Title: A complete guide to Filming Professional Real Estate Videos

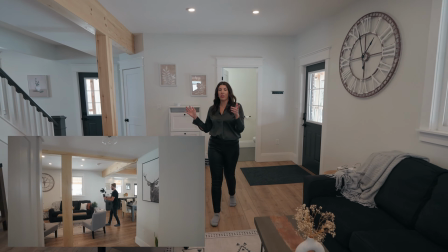16:24 So when you're leaving this house, even though I know you're not going to want to leave,
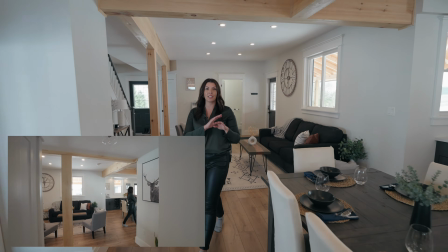16:28 you can choose one of 4 doors that connects to the massive wraparound porch.
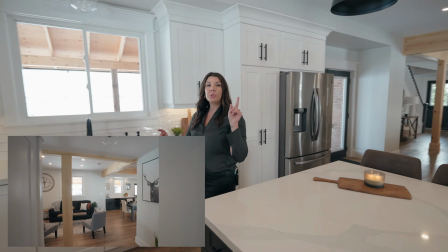16:34 But before you go anywhere, you need to check out the triple car,
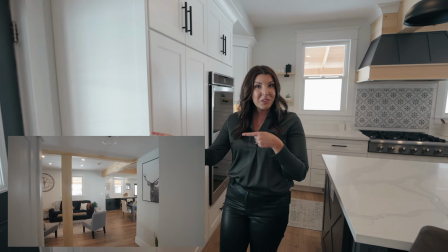16:40 fully renovated garage right out this door. This house is for sale.
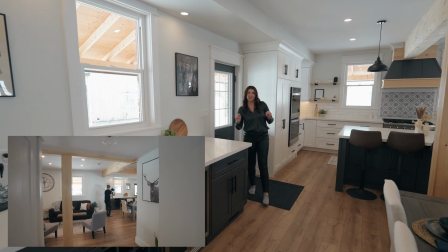16:46 Agent and listing details listed below. Ciao for now.
That was perfect. Good job. Okay. So now I just got to do B-roll. Right, so we're on to shooting the B-roll now, which I would say is probably the easiest part of the whole thing. You don't have to give any direction to anybody, you're literally shooting it on your own. I can do a whole house normally in 10 to 15 minutes. Biggest thing for B-roll, if you have a lens that goes down to f2.8, f1.8, great. Don't use it like that. Put it to f4, minimum. Go higher if you want to.
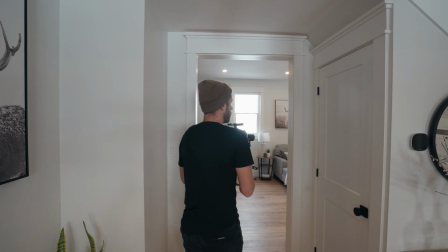17:15 Why? You want more to be in focus. You don't want to be coming around the corner of a door here and you just have a tiny part of the room in focus. No one wants to see that. They want to see the whole room. So that's the biggest tip I can give you. Don't use your lens wide open.
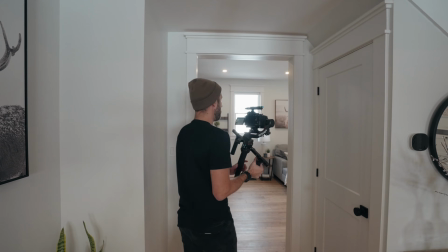17:27 Now, I shoot everything in 4K 60, as I said earlier, because I want to slow down. The main thing I'm looking for with B-roll is slow, subtle movements.
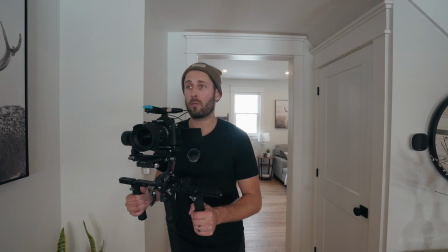17:36 I want to pretend that I'm slowly walking into that room. Now, I actually shoot a lot of things backwards and reverse it in post.
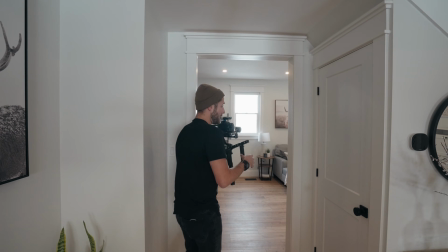17:42 So for example, I want a shot coming around the doorway here, but to make sure that everything is in focus, I do use autofocus for most of these shots.
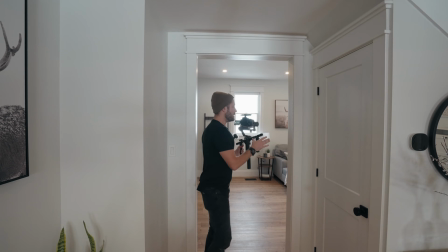17:50 Instead of just doing it this way, and then you might get inside the room and then it focuses, start inside the room and then come out backwards. That way it's in focus already and you can just reverse it in the edit. Way easier, saves you time.
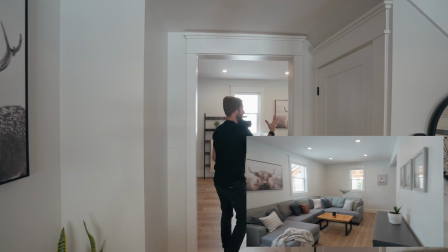18:02 So let's just get a little shot here. I am actually exposing in general for the interior.
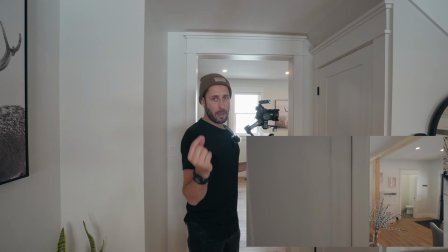18:07 The windows might be a little bit overexposed, but we can save a lot of that in post with S-Log3, which I'm always shooting in.
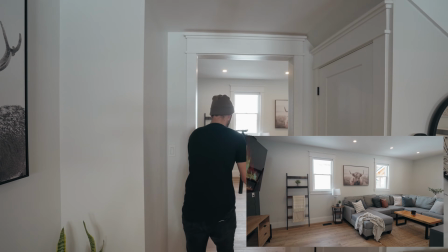18:13 All right, so little slow, subtle movements, nothing too extreme. Getting the edge of that door frame coming in, and then that's really the shot.
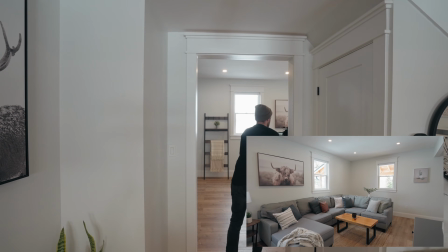18:21 That's all I need. I like to make things symmetrical, so I'm going to start in the corner of the room, just here.
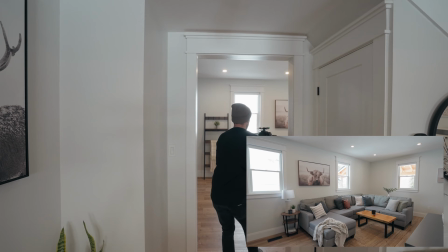18:27 And I'm going to come back very slowly. A little turn, that's why I like to use these handles, like that.
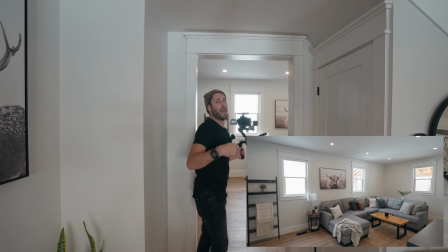18:34 And then I can speed that up and reverse it in the edit if I wanted to.
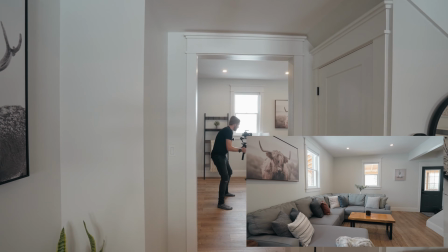18:38 Sometimes I will do a little slow kind of movement like this as well, just because I like a different angle to have options.
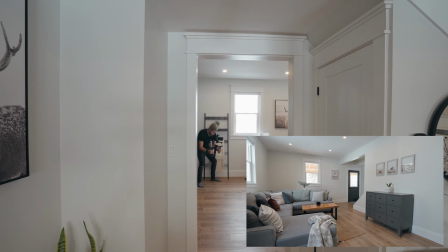18:46 But all I'm doing really is mimicking what would be a slider movement. Just a little subtle movement, left to right, right to left, doesn't matter, you can reverse it in post.
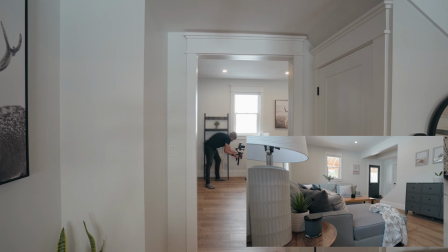18:56 If you want to as well, you can get a little bit of foreground block in there, just to give the shot some depth, like that.
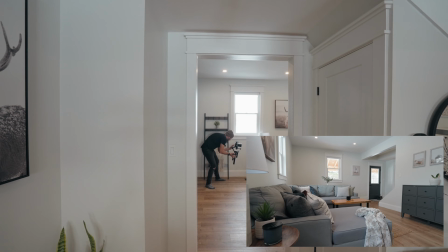19:02 What I would do in this case is tap on the door because I want that to be in focus.
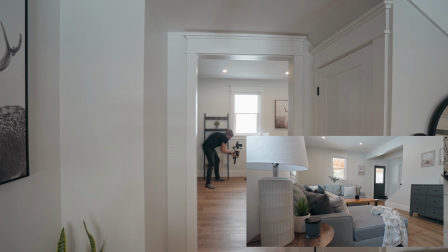19:06 Don't want the lamp to be in focus there. A little foreground block in, slow movement, slow that down in post,
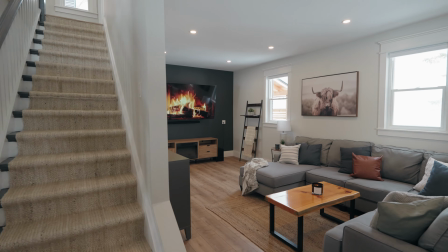19:13 and it's going to look good. In this case, I want to kind of come around from the stairs because then that shows more of the layout of the house. Slowly coming around there.
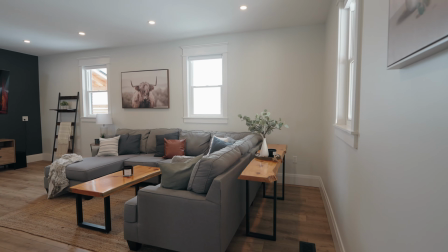19:21 I actually might start, cancel the autofocus, just kind of like a slow pan that way.
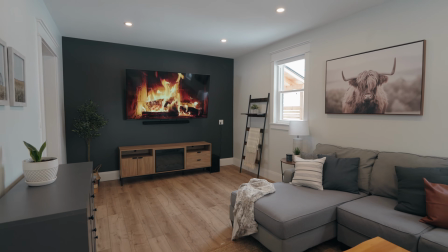19:28 And we're going to come just in backwards from the room very, very slowly, like so. Yeah, that's fine. That's great.
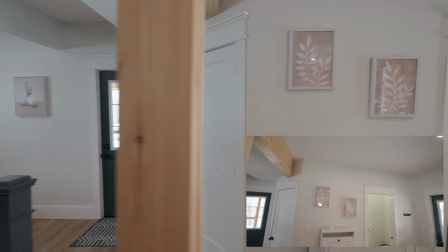19:35 Do you want to just follow me around? It's going to be 10 times quicker. Yeah, instead of me setting up this tripod every time.
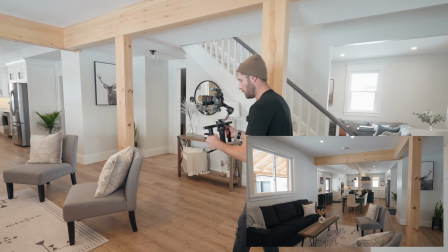19:43 Okay, so slow movements. You don't want to be too fast. Even though I'm going to be slowing this down in post even more, I still want slow, subtle movements with the gimbal.
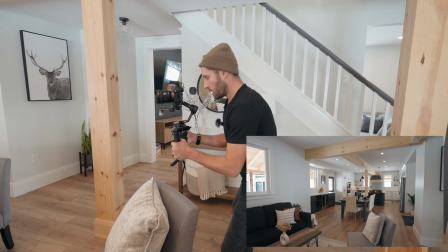19:50 That just creates that real nice slow movement. Going to come around the edge here just to get that part of the open framing in.
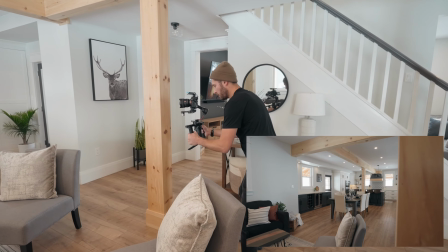19:57 Come a little bit closer to it. Just block that frame a little bit. Start focusing on the kitchen.
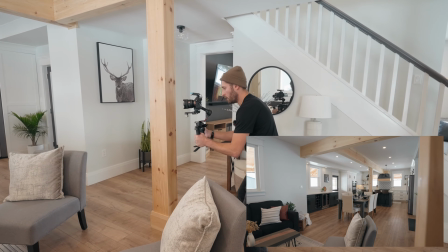20:03 Then I can reverse that in post. Perfect.
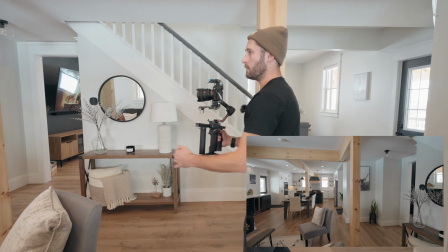20:07 I like how the chairs here will give us good background separation, so we're going to get a little bit of a lower angle as well.
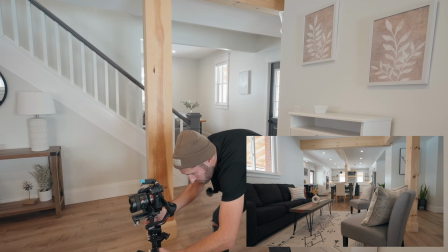20:15 Underexposed a little bit there, so we're going to crank the ISO. Very slowly moving, almost mimicking a slider like before.
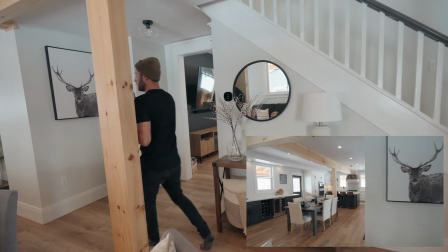20:27 And I think that will do. Let's go shoot the opposite side now, or maybe some closer ups of the kitchen.
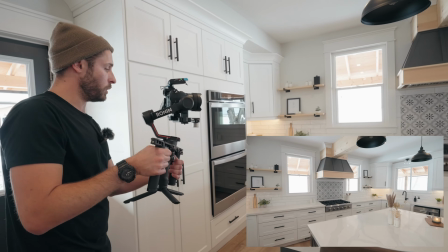20:38 So for kitchen angles, we'll do it a couple of different ways. This is a very white kitchen, so we want to make sure we expose it properly.
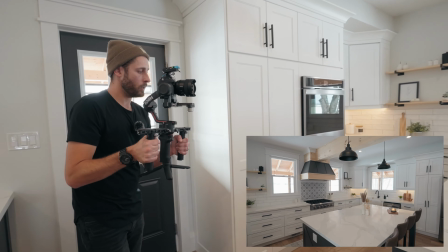20:47 Slowly coming backwards, revealing that island, because it's a huge island. Notice how that lamp is right in the middle there. Composition is a really big thing for me.
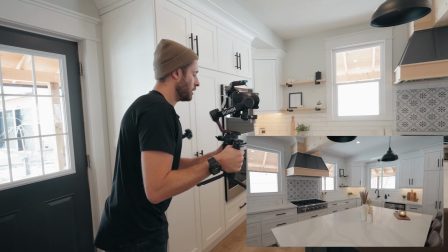20:55 I like symmetry. Okay, other side.
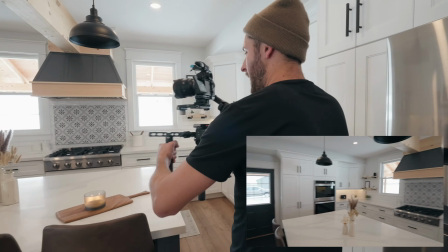21:02 Actually, what we might do here is just do like a pan, and then I can speed that up. You'll see I do a lot of speed ramps in the edit.
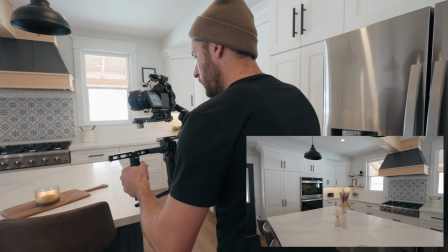21:10 Keep that pace flowing. So we'll do a slow movement here all the way across, and then that way we can speed ramp whatever part of it we want.
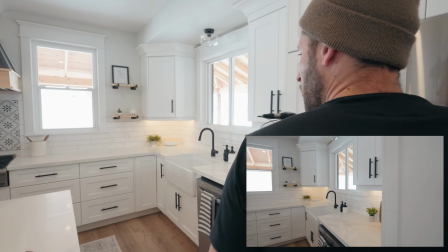21:16 Doesn't matter which angle or direction it's going. Okay, now we'll do looking back this way.
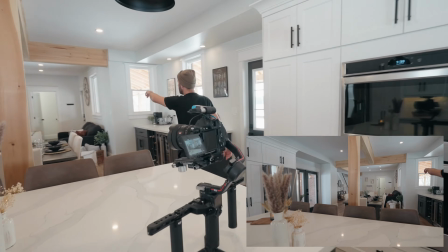21:23 Something that I notice straight away is that door is open on the end there. Although it's a bathroom, we don't really want it open, so we're going to close it.
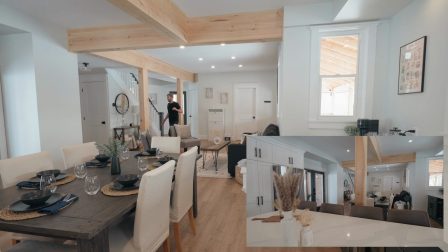21:35 Now I will actually, in hallways now upstairs,
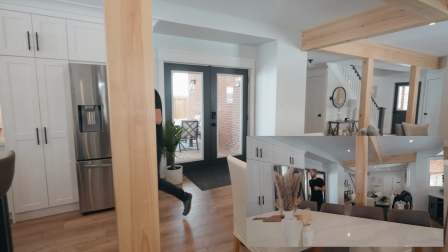21:38 I'll actually leave the bedroom doors open, just because I like people to be able to see in a hallway which room goes to where.
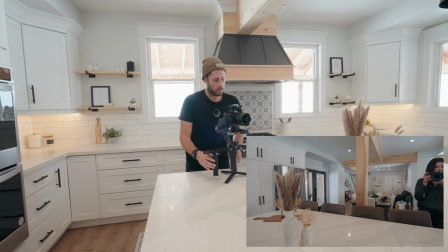21:44 Down here, we don't need to see that's a bathroom, so it doesn't matter. I'll get you to come on this side for me.
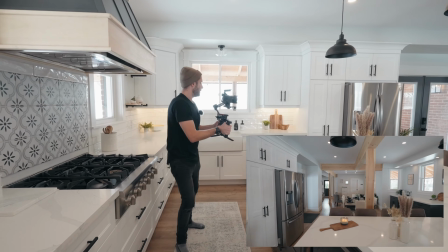21:50 So I'm going to mimic a slider movement here all the way along the island here, and try and utilize that as a shot.
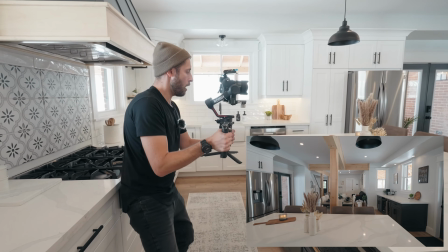21:56 So we're going to go very slowly all the way across. I moved up, I tripped up on myself there, so that won't look good.
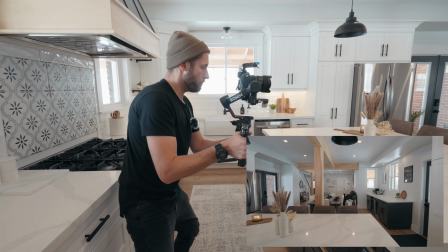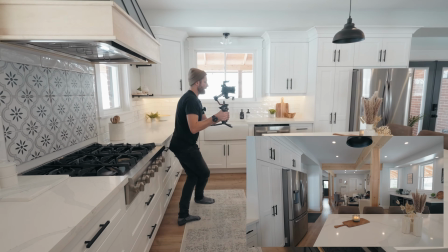22:10 Notice how I'm trying to do as little amount of movement with my feet as I can, because that's going to be the most obvious thing in the gimbal's movements.
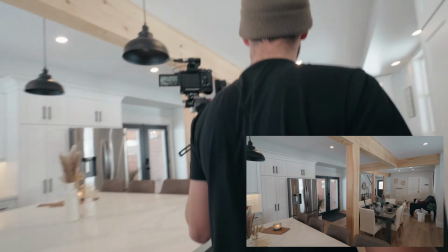22:18 Okay, getting out of breath. One angle going this way, and then we'll head upstairs.
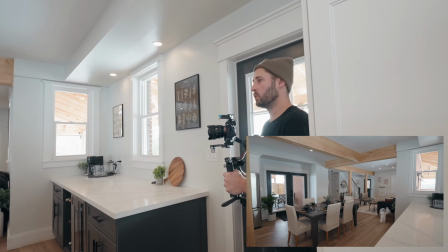22:25 Although we talked about the doors, so I need to show those as well.
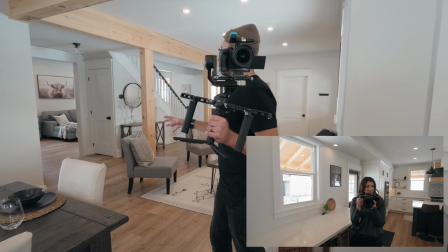22:32 Now, like we've shown this way, we've shown this way, we've shown the different angles, but we haven't yet seen that that room is actually connected to this room and then where the stairs go.
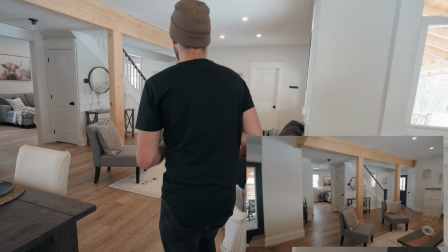22:39 So now we need to showcase this angle. So I'm going to do a slow movement going in, which I can then reverse, and then a pan.
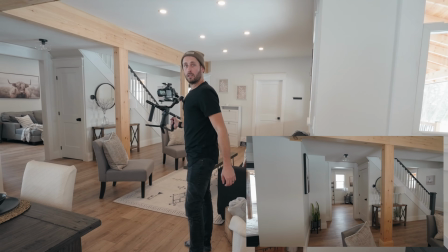22:45 Is this your B-roll? Yeah. Okay, good. Because I was like, and we still have to do B-roll?
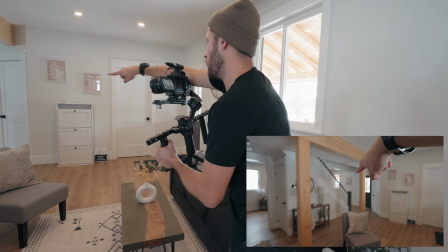22:50 This is the B-roll. So what I'm actually doing right here is I'm making sure that that little post on the end of the stairs there is the center of my frame.
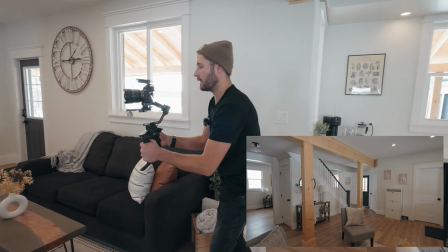22:57 That's what I'm looking at, and I'm making sure that stays there the whole time as I come back. That is the center of my composition, and I actually messed it up there.
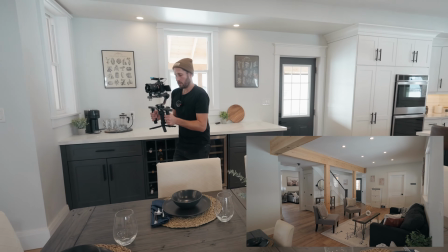23:04 So we'll go back the other way, making sure that stays in the middle. 7, is that fine?
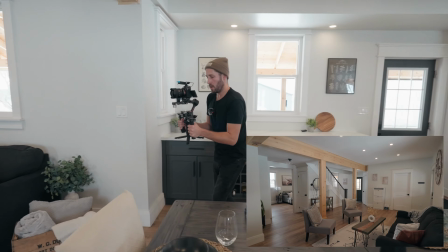23:09 Yep.
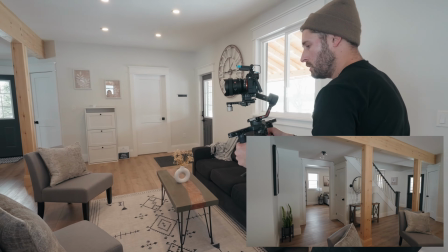23:12 There we go, and now we're going to do a pan. So from that room, all the way across here to this open space to show where that other door is there.
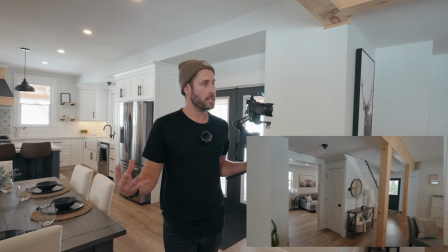23:20 Something we're starting to see more and more in the more luxury and higher end properties is they have like this cinematic vibe to them for a longer edit.
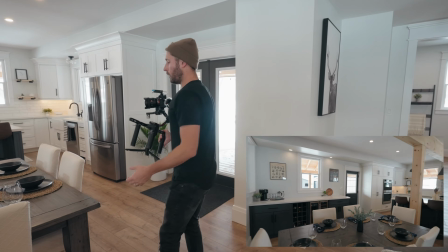23:28 And a lot of that involves close-ups of details, much like you would shoot a wedding.
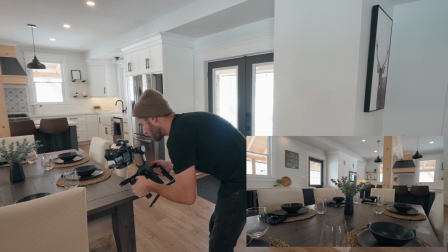23:33 So we're going to do, at the request of Carrie here, my wife,
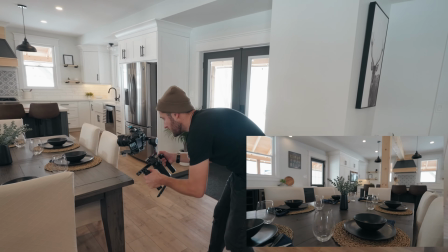23:36 a little bit of just detail shots here that we could potentially use in the video.
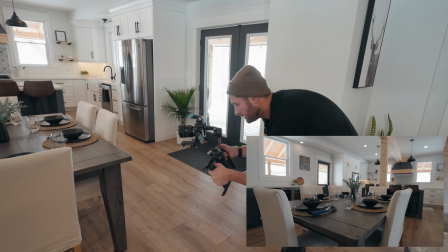23:43 We aren't buying the house for them, but it looks pretty. Kind of like we'll do a little movement around.
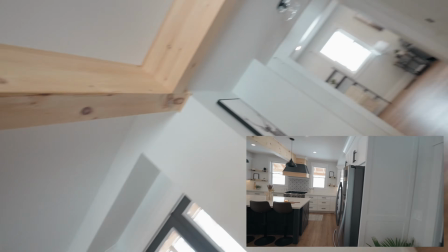23:51 Story. So other things that stand out to me in terms of a detail here, you could probably do something like the candle.
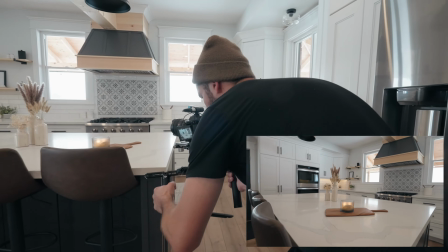23:56 And in the background, we're actually getting to see, I don't like the way that went, so we'll do a slow movement in.
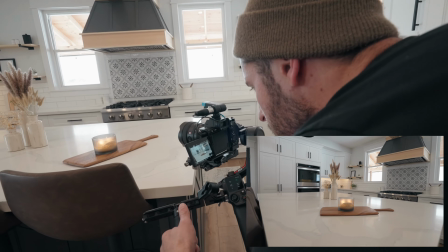24:02 We'll come back from the candle, and I get to see the range hood, the island,
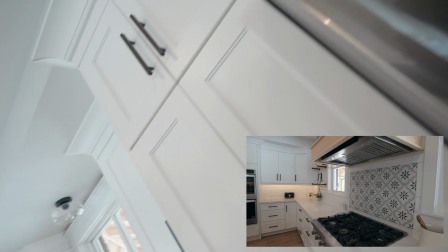24:07 and then this pan here as well, which we'll probably do a little shot off because we didn't do already. So a little bit underexposed.
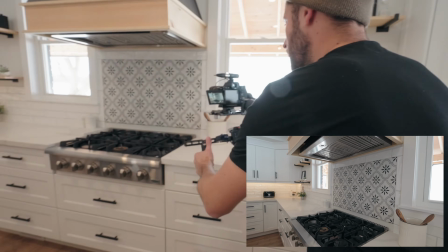24:15 We'll come out very slowly back from that beautiful backsplash.
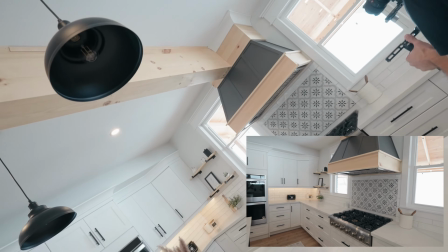24:22 Okay, and then we'll do a little movement, same thing, very subtle.
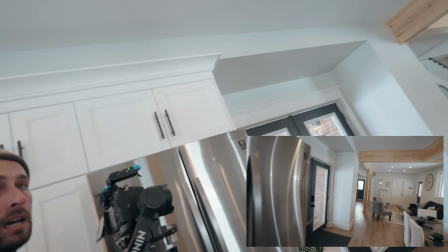24:29 Okay, I think that's down here done. Let's go on.
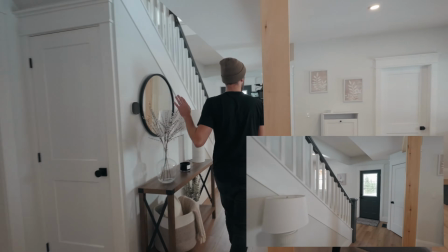24:34 We'll do outside at the end, because once I go outside, I'm done. So we're gonna go upstairs now. One little shot looking up the stairs.
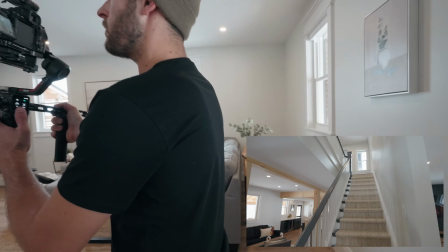24:41 I probably won't use it, but I'd rather have it than not have it.